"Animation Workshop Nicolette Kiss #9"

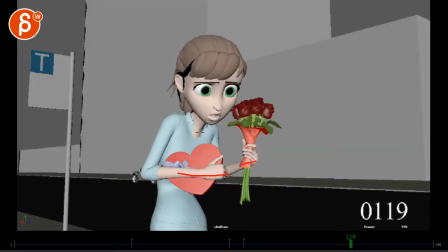Careful that you don't twin too much. I would look at how she holds this. This could be a bit... You know what? The weight is different. Again, this is not a massive weight difference. But the properties of these two objects are still different. Then you can use that as an excuse, so to speak, for offsetting those arms a bit more subtle.
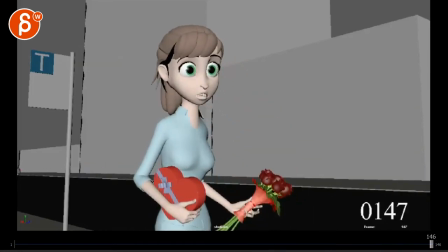But they do feel a bit twin through all of this.
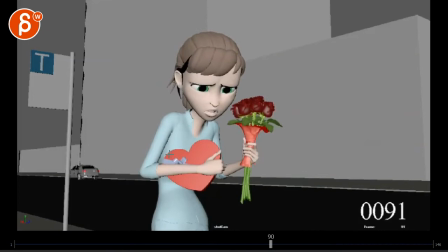And I'm wondering if you're doing this.
Do I do that?
That you might go either higher or a bit lower, so that when you hear that the forearm doesn't grow out of the wrist, look at the colors and everything, it feels like it's one continuous long arm.
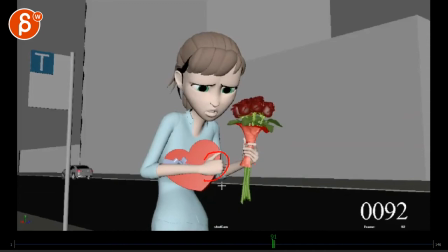So there could be a bit of a breakup silhouette-wise, even if it's something like this, where you can see part of the sleeve, during this section would be better.
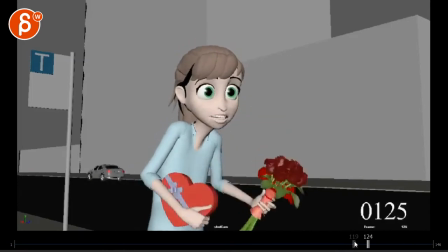I do like your shoulder roll and come out here. That's all great. potentially also offsetting a little bit more my thing for this would be this
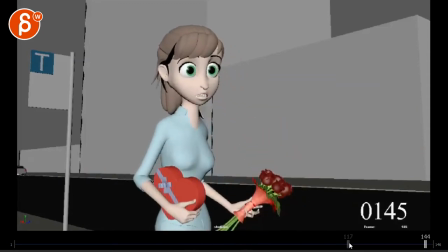is all cool you have nice arcs changing the fingers that's all good
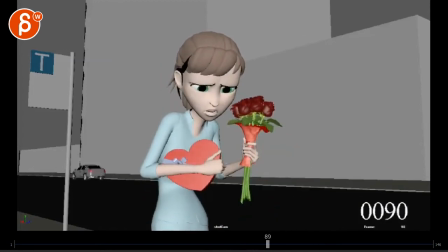what i'm reacting to is the head orientation so i like all that movement here all the little darts the thought process is all really good i really
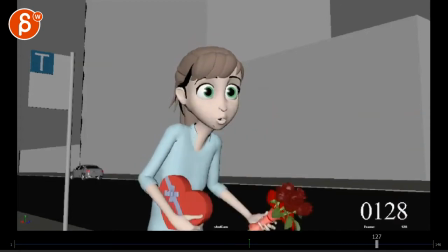love the shot it's so well animated my only thing would be here this all still feels one axis.
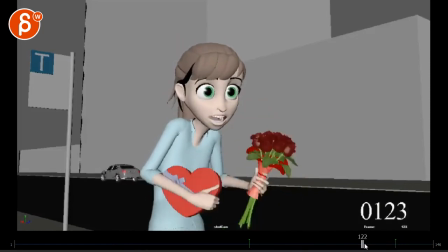The head goes up, there's a little bit of Y here, but then watch out. It's like we're ever so slightly locked where I can put a pin into her nose and everything kind of
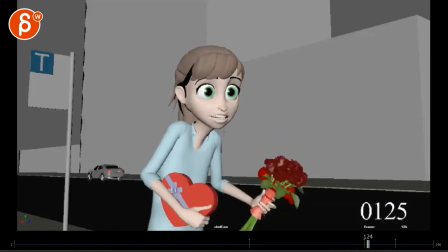pivots off of that and this seems to be a little bit of a stretch in the face where again the nose seems like it's pinned in the screen space.
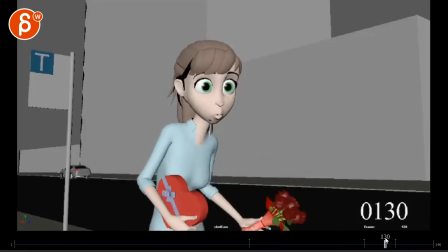Watch out for that. But what you could do is through this and especially that as she goes back with a slight rotation y either way whatever side you want to turn a slight complexity in her arc and then ending
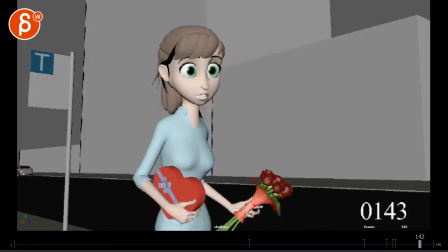into this which is totally fine because i like that she is straight it's a bit more alert
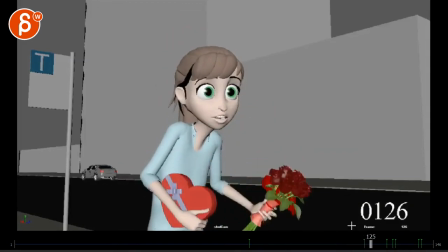doesn't have to be a tilt but it's something where when she goes through a little bit of this it could have a little bit of an outside arc into that, and maybe something like this,
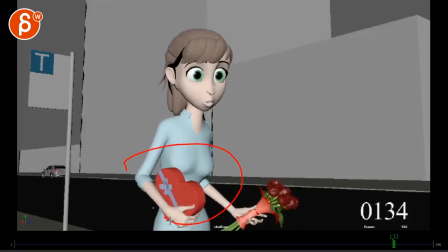where it's just a bit more complex. Just it feels a bit too simple. There's so much good stuff in here that this move back on our head is a bit simple.
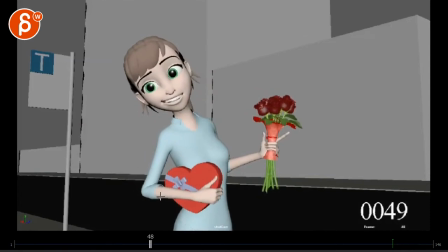And again, I'm talking subtleties. And then speaking of changes there, watch out for this one.
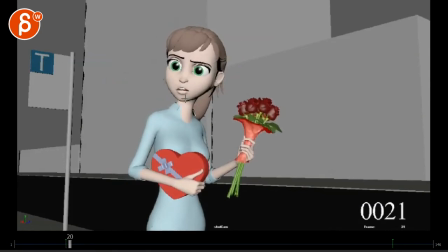That's a great pose. I like that it's opened up through here. If we're looking this way, that's all great. But then it feels like a hook comes in here and pulls out that shape. So you might have to delete it, delete it, delay it, which gets into the almost pose-to-pose thing,
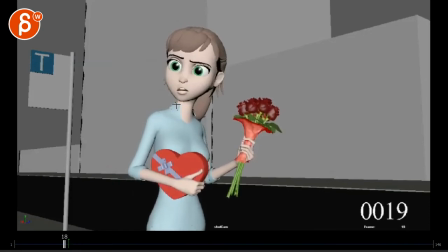but it feels like this corner is so early, drawing so much attention to that change there.
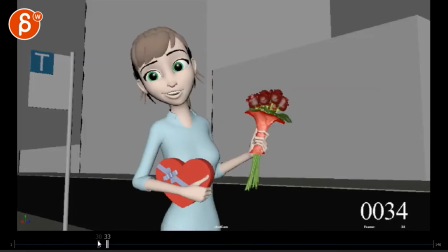Just something that is a bit strong.
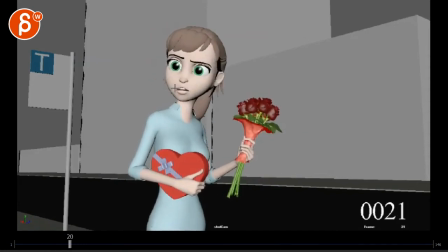And again, I'm talking a couple frames where you could have that happen a bit later, or just not as fast, not as far, so by now you would be maybe only here and then as she does this
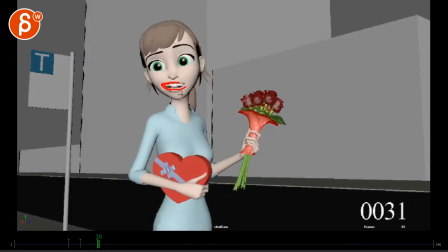you finish that so you still get into that big shape but the ease in happens throughout something through here so that whole head move softens that ease in if that makes sense so it doesn't feel like such an isolated
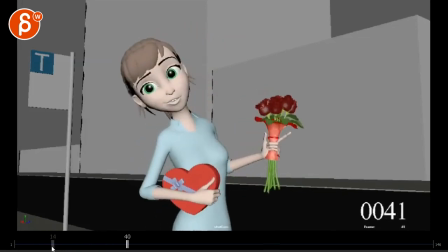shape change to there I don't think I do that.
I don't think I do that.
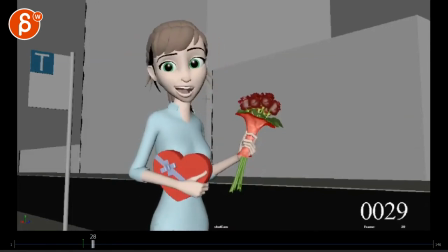It would also soften that eyebrow. It seems like... Then we hit it. Where you could almost go, you know, only 20% as far. And then this amount of movement maybe, it's just that much, would happen through this.
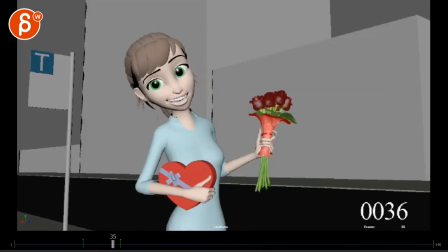Which again, might not be visible because of all that head move, but it feels like we're stopping this too harshly. And you want to ease into that a bit more. And you can almost...
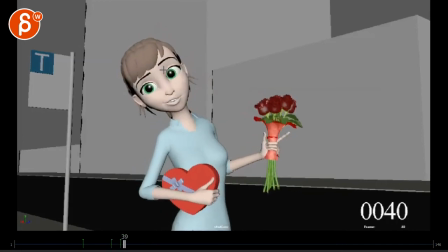relax through here to go a bit down and then whoop as she goes back up doing all of this up a bit again this
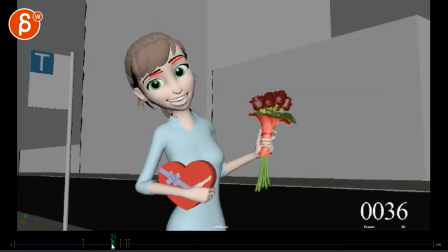is cool to switch out that it's not too one axis going left and right on that shake there i think it's okay i don't think i do that no it's great because you're having down and then a hold and a relaxation up with the head it's great i don't think i do that
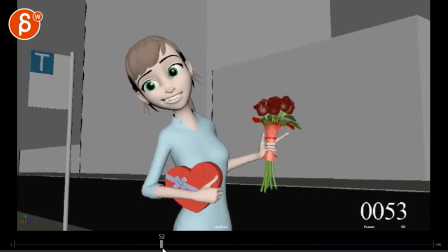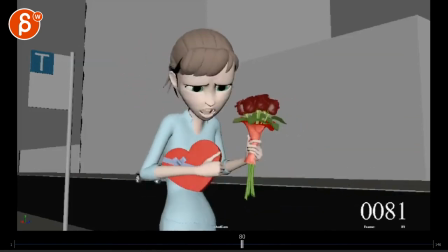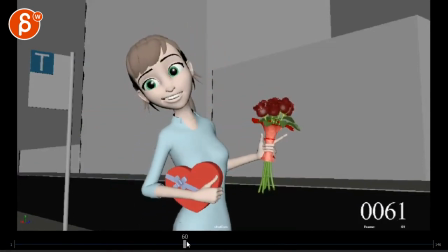that's all great yeah sorry i was mesmerized by the animation was looking at her eyes how is that that stare and then it's the shift i was debating do we want to do an eye dart right before but i don't think so i think she snaps out of that moment through the blink
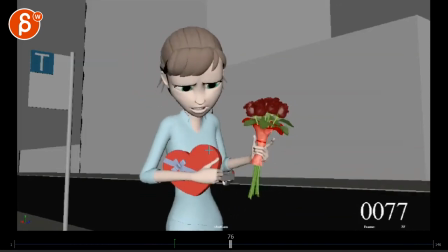where the blink goes wait that's something else then you got the darts
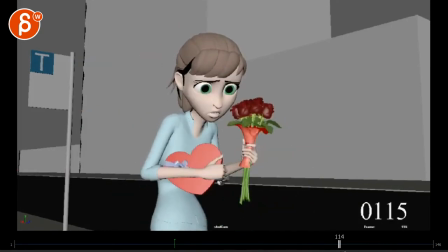that big this is great this move here yeah it just seems like those arms a bit twinned
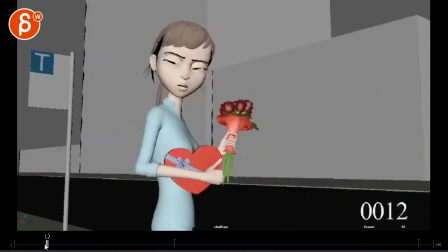shoulders here i think that's it i'm sure a ton of it was just crazy picky
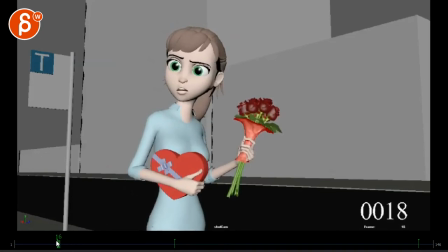like if i scrub through i see this box going up a bit by itself i mean i see some wrist movement it might just be it might just be a bit too much i know we're getting into this okay well hold on you are framing through things this
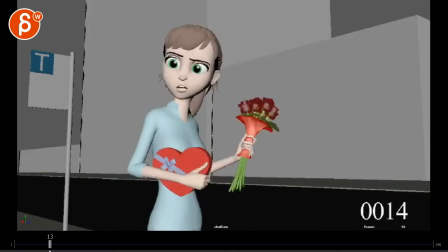is ridiculous yes it is but you are an awesome animator so i feel like i can just give you all those notes and you can absolutely take what you need from it and this side of the box going up i think i would just mask that through this section here
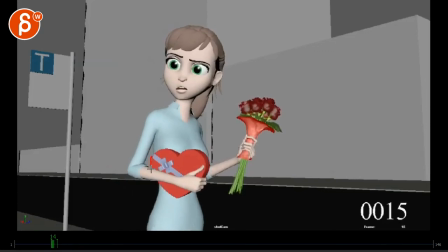so it's not that isolated move up here that I'm not seeing as much in here.
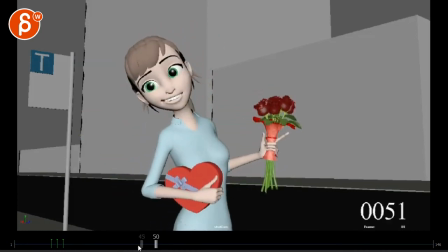So picky though. Here it's okay. You are switching, like you are bringing that wrist up, so for this to go down, again, you might argue on this, you could potentially, by here-ish, as you go down, bring that thumb down a tiny bit and potentially have a little bit of a change in these.
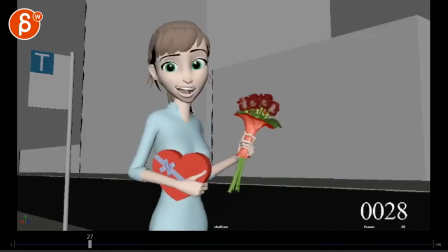Again, this is super picky polish stuff. as she changes the posture, the grip, strength, all of this.
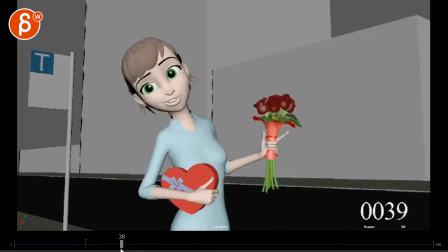I don't think I do that.
Could be seen in some finger polish.
I don't think I do that.
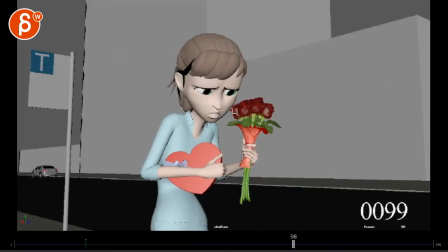Speaking of picky, as you get your roses here, it's a bit of a tangent. You got the edge of the roses right where the cheeks are. Personally, I would stick within something like here. That much negative space. Picky, picky. I know, I know. But it is so awesome. I just want to bring out everything here.
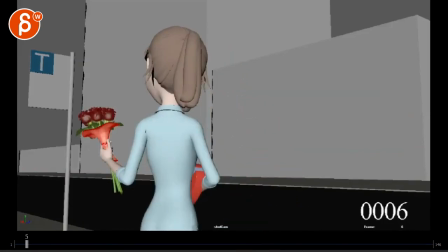Yeah, I think that's it. Any questions as always, let me know, email me.
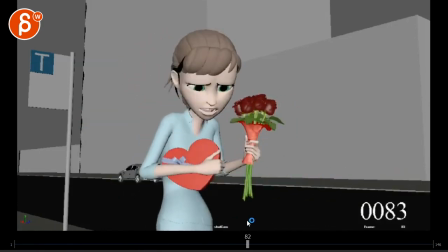It's such a great shot. I loved the progression of this. It's absolutely fantastic. Thank you so much for sending this. All right. There's an email. You can sign up. You can start whenever you want. You can submit whenever you want. You get 16 submissions. Either way, a like and subscribe would be awesome. All right. Thank you.